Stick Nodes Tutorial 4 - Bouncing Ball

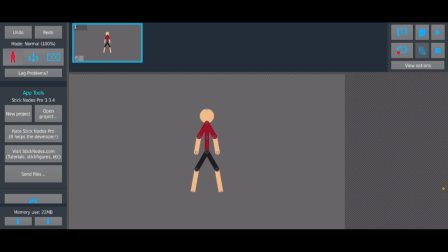Oh my gosh, Spader's back at it again. What's he doing this time? A bouncing ball. I am going to animate a bouncing ball.
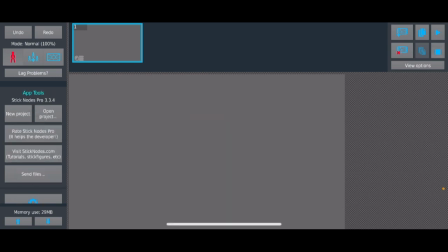Yeah, let's get rid of a stick figure because it's a bouncing ball, not a bouncing stick figure. And let us, I don't know.
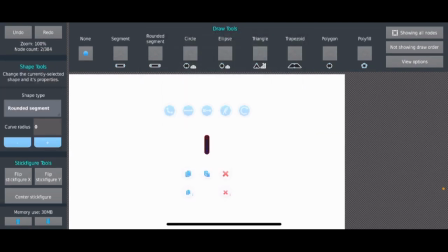Let us get a ball. Create a stick figure, but I'm going to make it an ellipse instead and make it stretchy. Why is that, you might ask? To that I answer, stop asking questions. I'm joking, by the way. Answer as many questions as you need.
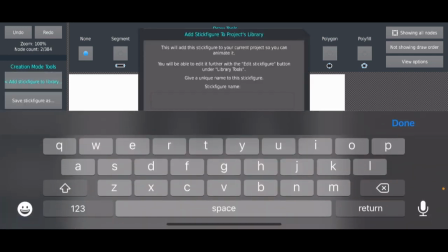Alright, we're gonna say that, I don't know, ball.
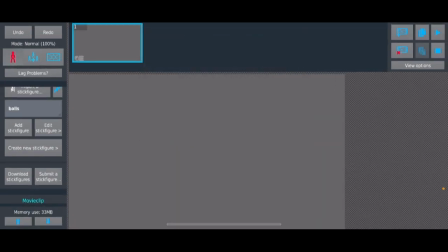So, add it to the library. Now, you might be wondering, why make an ellipse? Well, I'll show you. Because when animating a bouncing ball, yeah, I'll just make it bigger.
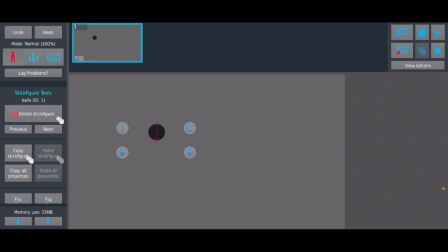It's like, sure, yeah, you could just make it go like that and like boing, boing. You know, like, yeah, you can do that. But do you really want to?
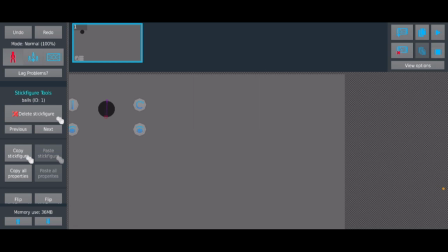Like, really want to? Because that's kind of boring, not gonna lie. Let's make it a bit more fun, you know? Let's just, like, kind of put that like that. I don't know. Let's do a starting position.
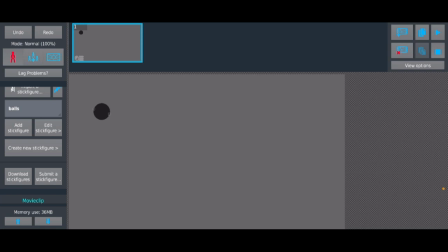Now, one thing I want to do, the reason why I added ellipse, something called squash and stretch. So I guess this tutorial is kind of like a squash and stretch tutorial too.
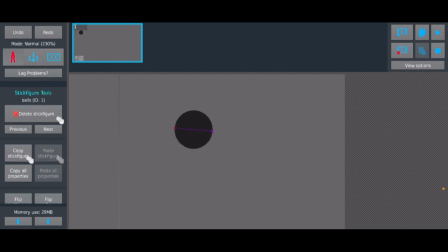But that's too big to put in the title, so whatever. I mean, might have a dedicated tutorial in the future. Anyways, let's just say that's the first frame. Actually, yeah, let me make the background white.
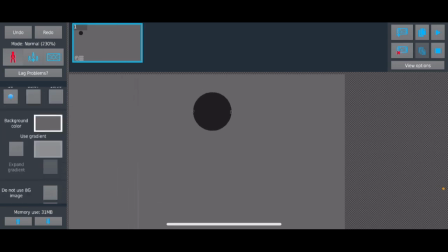That way it's easier to see. Or maybe just a light gray, I don't know.
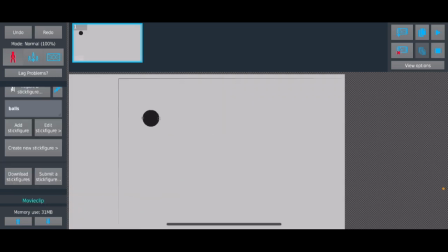That's whatever. Okay, first frame.
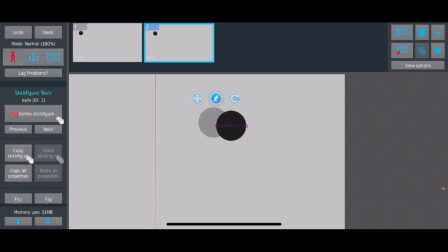And then it's gonna ease because, well, you know, it's always good to ease things. But then you're gonna stretch it as it speeds up. Of course, a lot of stretching is gonna make it look like a cartoon, like if you make it like stretch like from where it came from.
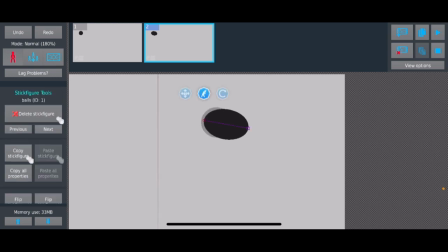But you don't need that much stretching.
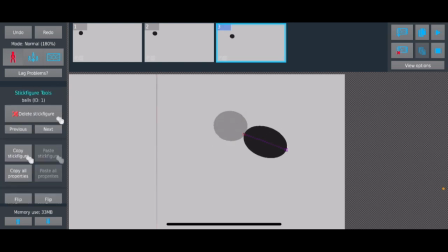You want to kind of stretch it in the path that it's going. So I might actually make it stretch a bit more vertically.
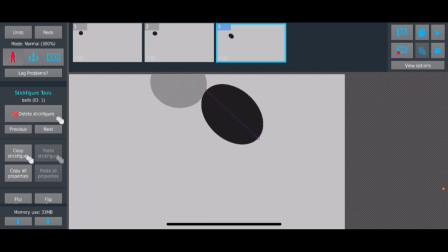No, that's not looking good so far. Okay, well, whatever.
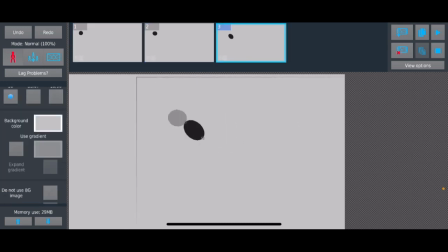That's good. That should be good.
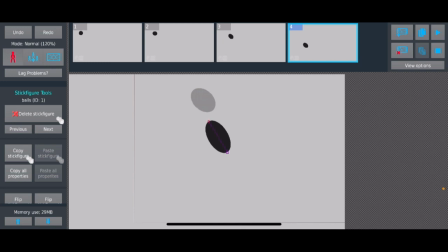As it speeds up and gravity pulls on it, it's also going to have a steeper angle towards the ground. It's not just going to like travel completely straight in a straight line.
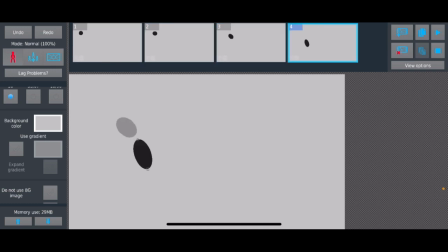So stretch more as it speeds up. Realistically talking, it would have the same mass, so you might make it even thinner as it stretches out, like it becomes longer, but it becomes thinner.